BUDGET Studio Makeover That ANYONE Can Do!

In this video, I'm going to show you how I went about making my YouTube studio look and sound from this lighting to this without having to break the bank. Right, let's jump in. You could have the best content in your video, but if you're poorly lit and people can barely hear what you're saying, the people that click on your video might not hang around for long enough to actually get the value that's within your content. So first, let's start with lighting. If you are the focal point of your videos, i.e. if you're putting your own face in the video, you want to make sure that you're well lit and that people can see your face. If people can't see your face properly, then they can't make eye contact with you and they can't see the facial expressions that you're showing. When we talk to the camera lens, we're trying to make a connection with the person viewing the video. If they can't see any of that, then you're not going to make that connection and it's less engaging for the viewer. So let's take a look at how this setup looks without any kind of lighting whatsoever. Okay, so here I am talking to you now with no lights on in the room.
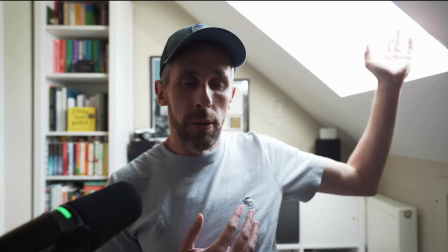The only light I have is the natural light that's coming out of this little Velux window. So as you can see, this room is not big.
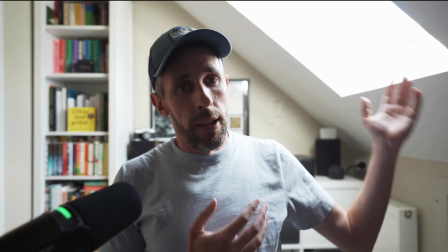What you see in this room is the size of the room. And the window is obviously small, so there's not a huge amount of light that's coming in.
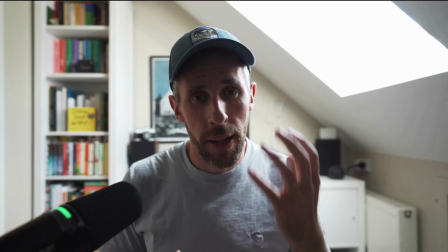As you can probably see, it's very hard to actually see my face and really see my eyes properly.
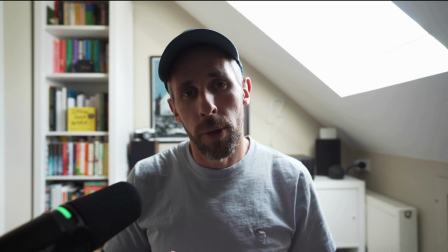And therefore, it's going to be hard for you to be engaged in what's going on. Now, before I start putting on the lights and letting you see how it can look,
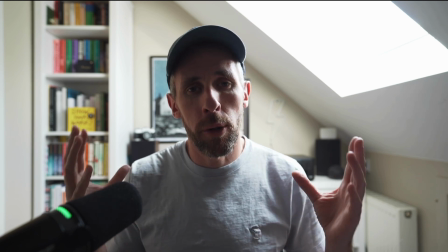it's important to say that you can actually get proper good lighting across your whole face by just picking the right environment.
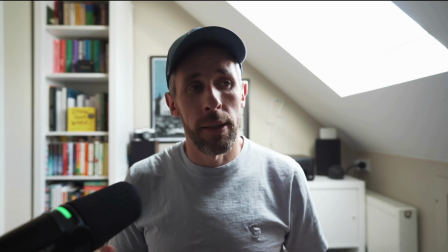That could be going outside. It could be in a bigger room than this that's got a bigger window and letting more light in.
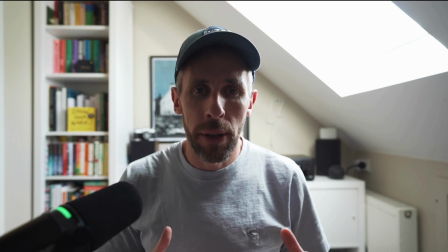But the difficulty we have with natural light is that it isn't consistent.
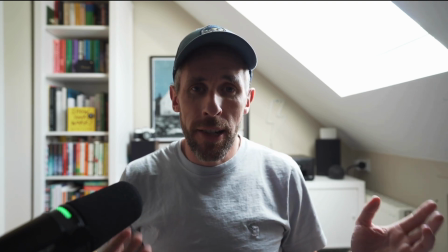For example, today outside where I am, it's very sunny, it's bright sun, but there's a lot of moving cloud and strong wind.
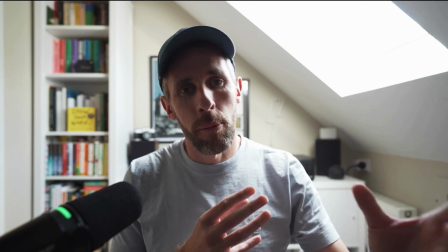And therefore, the sun's constantly coming in and out from behind clouds, and therefore the lighting is never consistent.
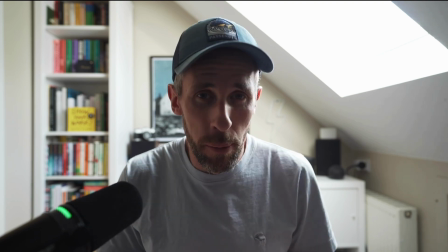And that can put people off when they're watching your video as well,
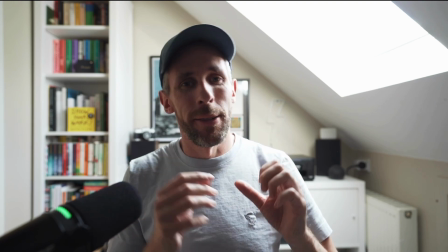because you can go from being too well lit to not lit enough to perfectly lit, and it just never stays the same.
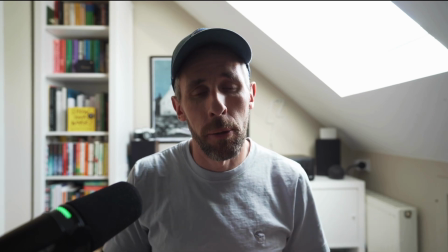If you are going to rely just purely on daylight coming in through a window, you probably want a bigger room than this that's got a bigger window,
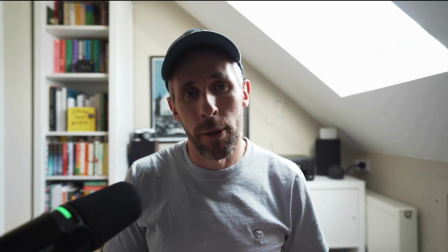and you probably want to pick a day where it's slightly overcast and therefore the sun is kind of naturally blanketed by the cloud, and that creates a nice soft light on you. And whilst that's perfectly okay, the timing of you recording your video is often dictated by the weather outside.
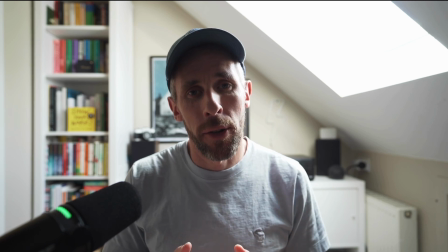And if you're short for time or you've only got select times to record, then you probably want to set up an environment where you can keep the lighting consistent. Okay, so let's start turning the lights on. Okay, first of all, I've closed the blind.
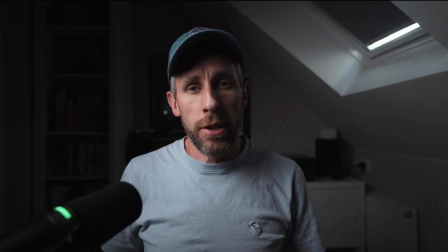And as you can see, you can't see anything. Okay, so hopefully what you can see now is that I've switched on this key light here. It's just next to my desk.
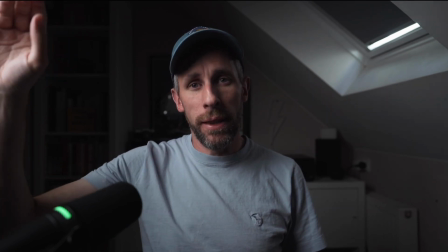It's pointed at a 45-degree angle from where I'm sitting, and it's slightly raised above me, pointing down to give a more flattering kind of look.
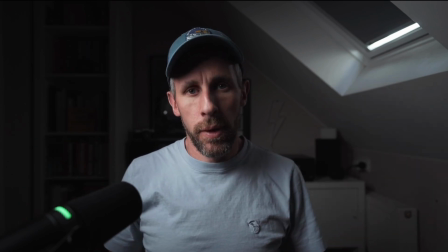But as you can see, it's still quite dark in here. The side of my face, which is next to the light, is obviously getting quite well lit.
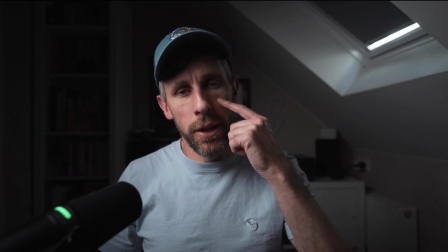And I've kind of got this kind of thing going on here, this kind of Rembrandt kind of look, which some people do like,
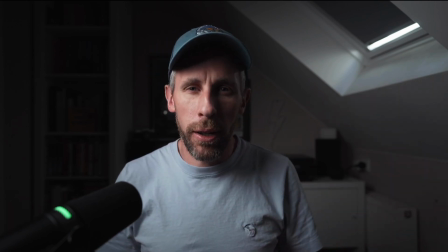but for me, it's still a little bit too dark, and a little bit of the connection with the viewer is going to get lost. So what I can do is switch on another key light, which I have over here.
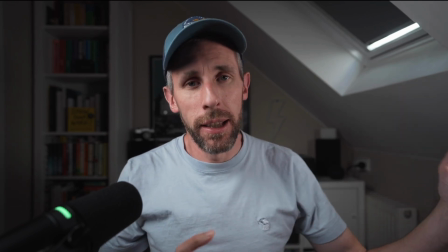Okay, hopefully now you can see that this extra key light, which is just a little cheap panel light over on this other side,
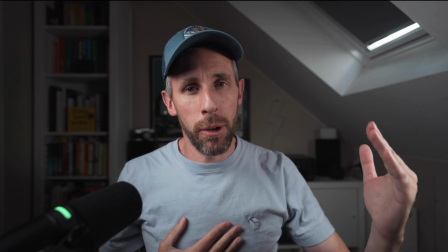same kind of idea, same angle, 45-degree angle pointing this way now, and it's slightly higher above my camera lens.
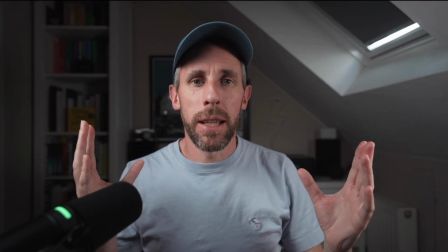And that's now given me well lit on both sides of my face, and hopefully people would agree that that is probably a better look.
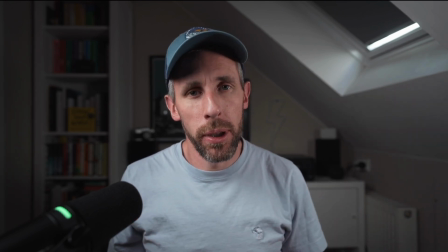Now you can see my eyes, you can see the facial expressions that I'm pulling, and that hopefully you would agree that that's going to be a lot more engaging for the viewer. But in the background, things are still looking a bit meh. So let's see if we can fix that. Okay, now you can see that the bookshelf behind me is now being lit up.
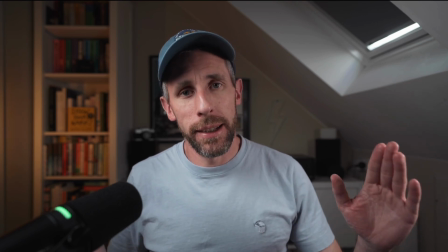And it's just being lit up by this little LED light, which is just a little strip light about this size.
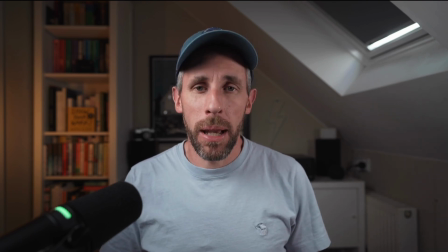And that has cost me about £10 from Amazon, I think it was. I've just got it set up on a tiny little cheap tripod.
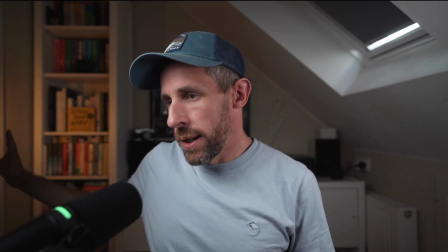And it just is out of shot, but it's just capturing that bookshelf and just lighting that up,
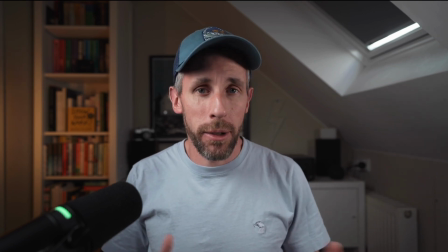just to add a little bit of interest and a little bit of ambience to the back of the scene. Okay, so back here we've got this little light here.
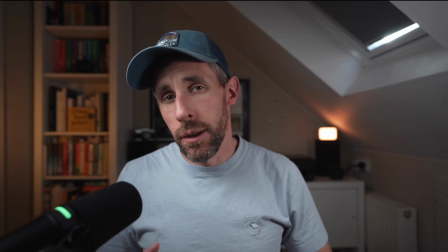Again, it's just a little bit of ambient lighting.